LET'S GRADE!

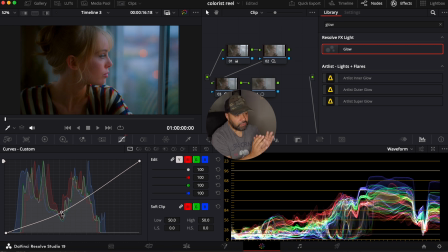[8:30]
All right, so as you can see right now, what's around there is a little darker. I'm also going to blur it a little bit. And then I'm going to desaturate. So saturation, I'm gonna bring it down.
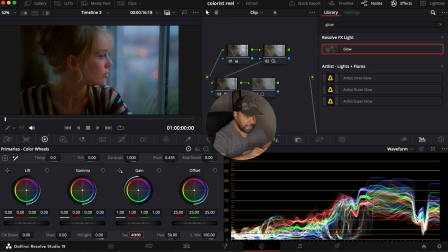[8:49]
And then I'm gonna go to the HDR palette, and the global of the exposure, I'm gonna bring it down like maybe -15.
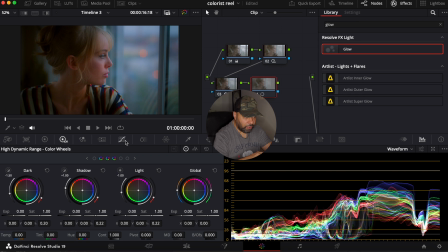[9:02]
All right. And now on her skin, I'm gonna tap her skin, which will show you where the middle gray is. So now that we have that, we can influence a little bit of the contrast with the curves.
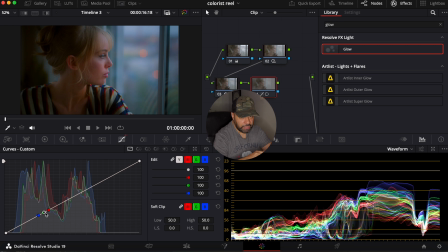[9:21]
So basically the reason why we selected our skin is that we don't want to touch that. We want to touch everything else. So put it down, put it up. And I'm gonna try to do a really nice, smooth S-curve.
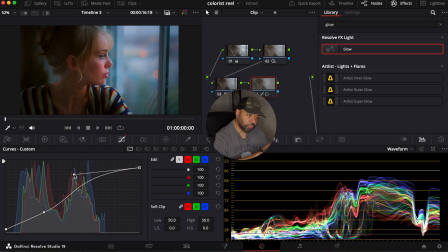[9:40]
So boom, much better. I'm gonna let it up. All right. So because we blurred our surrounding, we're gonna
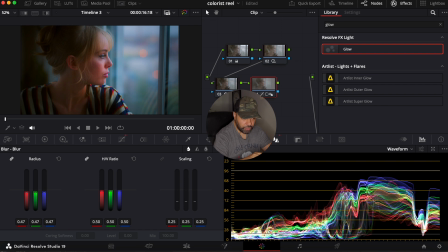[9:58]
make her a little sharper, but not too much because we don't want it to, we want the footage to be soft. Then the shadow we're gonna lift a little bit. The highlight we're gonna put down.
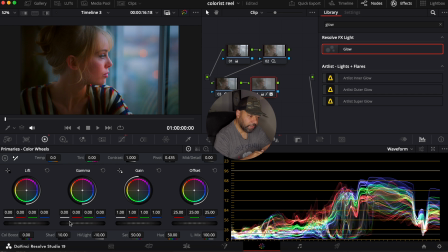[10:18]
Then maybe the mid a little bit more. And the HDR exposure, we're gonna put it up a little bit, maybe 5. So just to show you what we did, what we had before and what we did now.
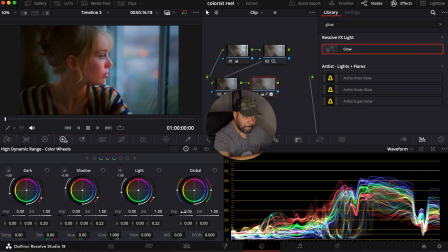[10:35]
So you see more emphasis on her. Basically, before you used to look at the window and what she's looking at, and now you're looking at her and not so much at the window. So that's really nice.
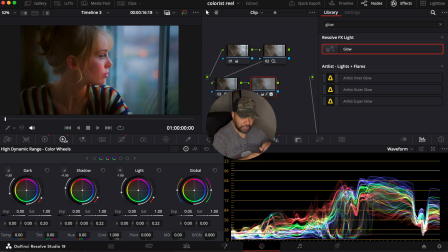[10:50]
I see that in the low we are about to pick a little bit, so I'm gonna take care of that. So hold on. So we want to do something really smooth, really filmic.
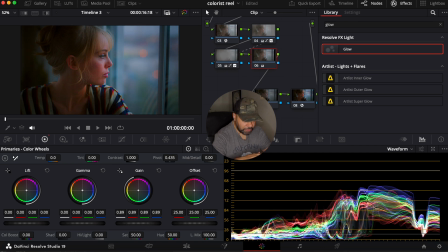[11:01]
So I'm gonna put it down, maybe the gain a little bit down. The gamma, we're gonna put it up. And the lift, we're gonna put it up a little bit, like so.
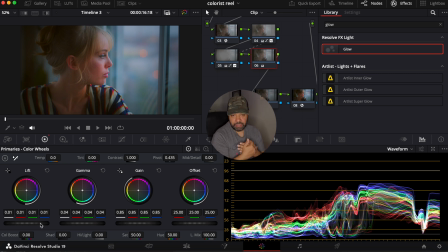[11:18]
So you see, you don't want to be completely at 0 because that's when your black are crushing, and you don't want to be too high because that's when the footage look kind of faded out, which is a style that people like, but in this case, I think to that level is good.
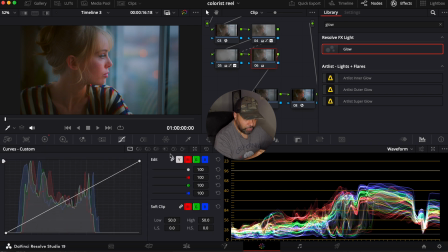[11:34]
Maybe a little bit up. I will check later. We are going to go to saturation versus saturation.
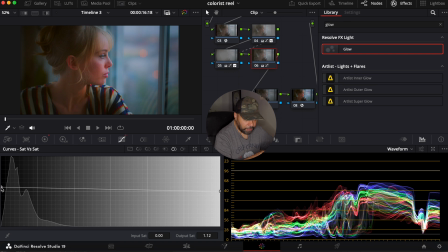[11:41]
We're gonna lift it up here and put it down here. Now we're gonna move to luma versus saturation. And in the dark side, I'm gonna put it down. And in the brighter side, put it down here.
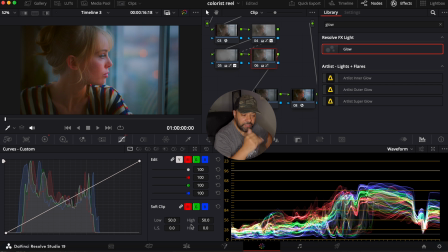[12:02]
And since I wanna be a little bit more above 0, the low soft, I'm gonna put it up like 20, like so. And that looks nice. Just to also check a little bit more.
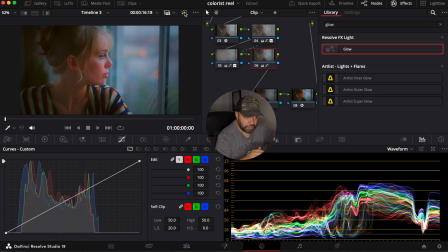[12:18]
We went from here to there. It's really nice. Let's see how it plays out. Okay, that's cool. That's cool. We like it. Now, I feel like in her skin tone,